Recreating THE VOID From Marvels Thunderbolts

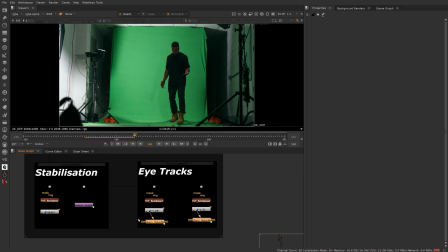4:21 This ended up being not actually as noticeable as I would have liked. I really wanted to emphasize that look because that's kind of really what sold it for me when I was watching the movie, is just seeing those reflections in his eyes. It just added to that creepiness factor,
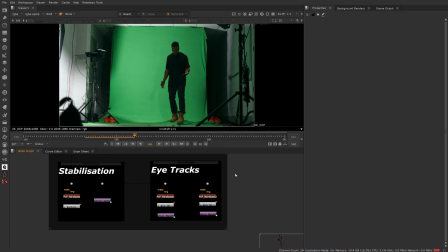4:40 and so I really wanted that, but unfortunately it's not really super noticeable, and that's just a side effect of the type of shot this is. This is very far away, and just like it is in the movie, when the void is far away, you can't see the eyes. It's just not possible to make it look good with being so far away.
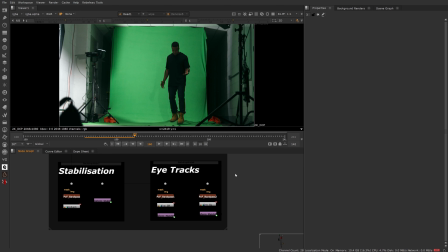4:59 So that's very unfortunate, but I still did it anyway, so that if you're recreating this with your own footage, it will still show up, and you should have good results, but it just wasn't too noticeable in the final product. And then we had tracks for the girl as well,
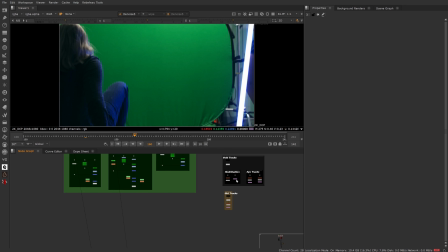5:13 which was just a, stabilized, just like the Void track was. Again, there was just the tiniest bit of camera shake. This one's more understandable because she was like banging on the ground right next to the camera. That's going to introduce shake. So that's all the prep done. That's our keys, that's our tracks. That's usually what I do first.
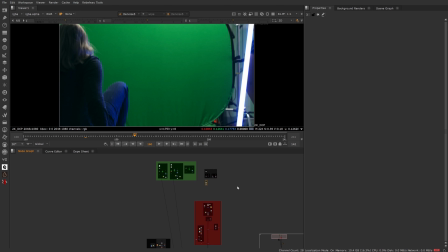5:31 Not for the bash comp. For the bash comp, I always just do like a key light, just do a really crappy key. But when I actually get into the final comp stage, I always do all my prep first. So yeah, my tracks, my keys, all that sort of stuff, just to make sure that the rest of the process is going to be creative.
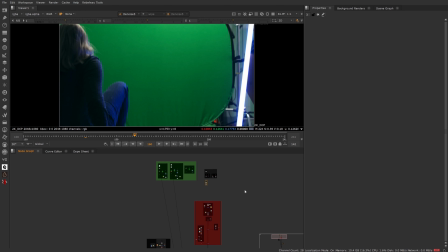5:50 And then when I've locked that creative stuff, I can go back and I have this solid foundation to work on, and I'm not kind of working backwards.
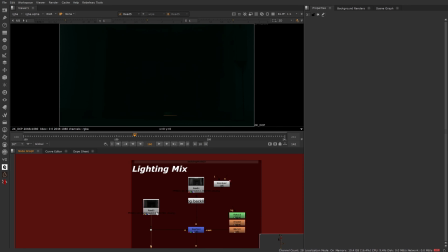5:57 Let's get into the background and how I treated that. It's this one and then this one, and I just have them mixed like this. You can barely see anything.
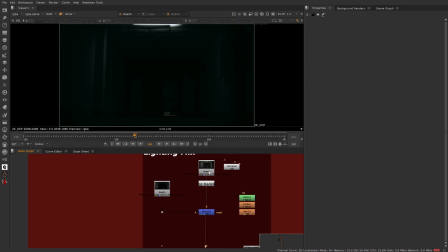6:10 So all I did with this was I used this to kind of overlay with this plate here, if we bring this up.
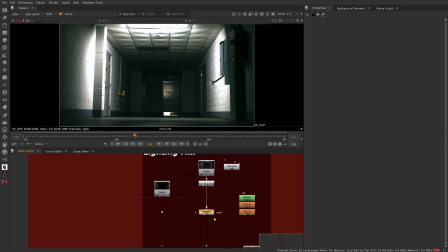6:17 So as you can see, it's just darkening that a little bit. And then we have another key mix with a third plate.
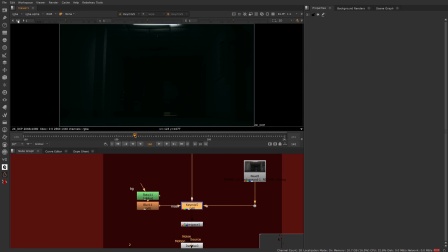6:23 Now this plate here is just brightening up this ground. So if we turn the exposure up, as you can see, it's just brightening up that ground.
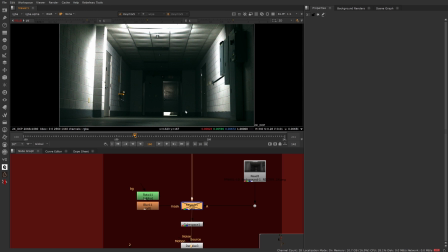6:32 This is, technically accurate because that's the plate that was shot. But this looks more accurate because it looks like, it's coming down here, the light is hitting the ground. And it also made the plate of the girl fit in a little bit nicer. She looked a little bit, cut out, for lack of a better word.
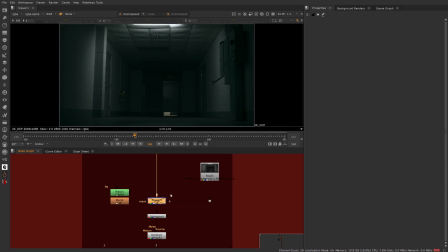6:50 And once we've got the color space, as you can see, if we just, there you go. It's not as drastic as it looked before.
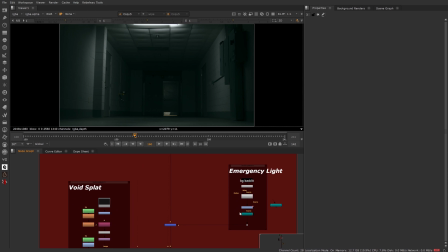6:55 Same with this, but there you go. Then we have the emergency light, which, as you probably guessed, this being a PNG, is not moving. It's just a still image. So I introduced the emergency light, and basically what I did with that was introduce this, going in and out.
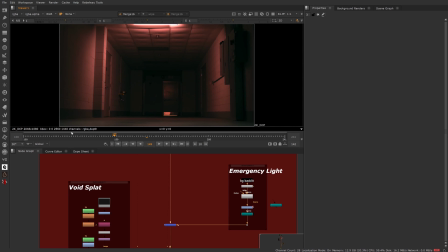7:15 As you can see, if we go through. Now the reason I did this was just to kind of add life to an otherwise lifeless environment. There's no people in it. It is a still image. There's not even any noise, digital noise.
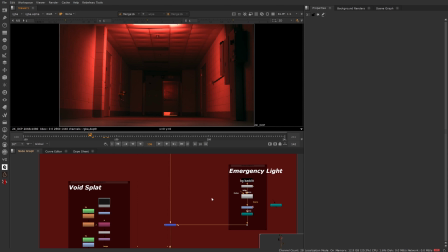7:30 There's no banding on anything. There's nothing to actually indicate that this is a moving image. And all that sort of stuff, people say, oh, you don't want any noise on anything. You don't want any, And while it's true, okay, you may not want digital noise to be super prominent in your footage because it looks ugly as hell.
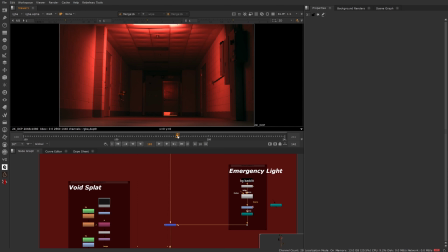7:49 You do need that stuff, at least a little bit, to kind of stop it feeling like a PNG, This is a very drastic measure of that. But it also adds to the scene, this is a lab, the intention was anyway,
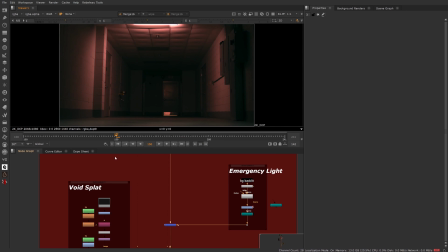8:05 that this is a lab where the Void was being held, or, Bob, or whatever this character's name is. And, they were being held here, the Void got released, and then now everything's going crazy, that's why there's the alarm sound effect in the final thing.
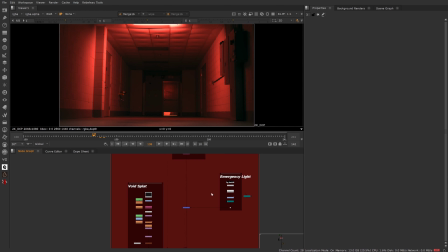8:20 We've got this light here. It's just kind of setting the scene, making the world feel lived in, just really adding to it overall.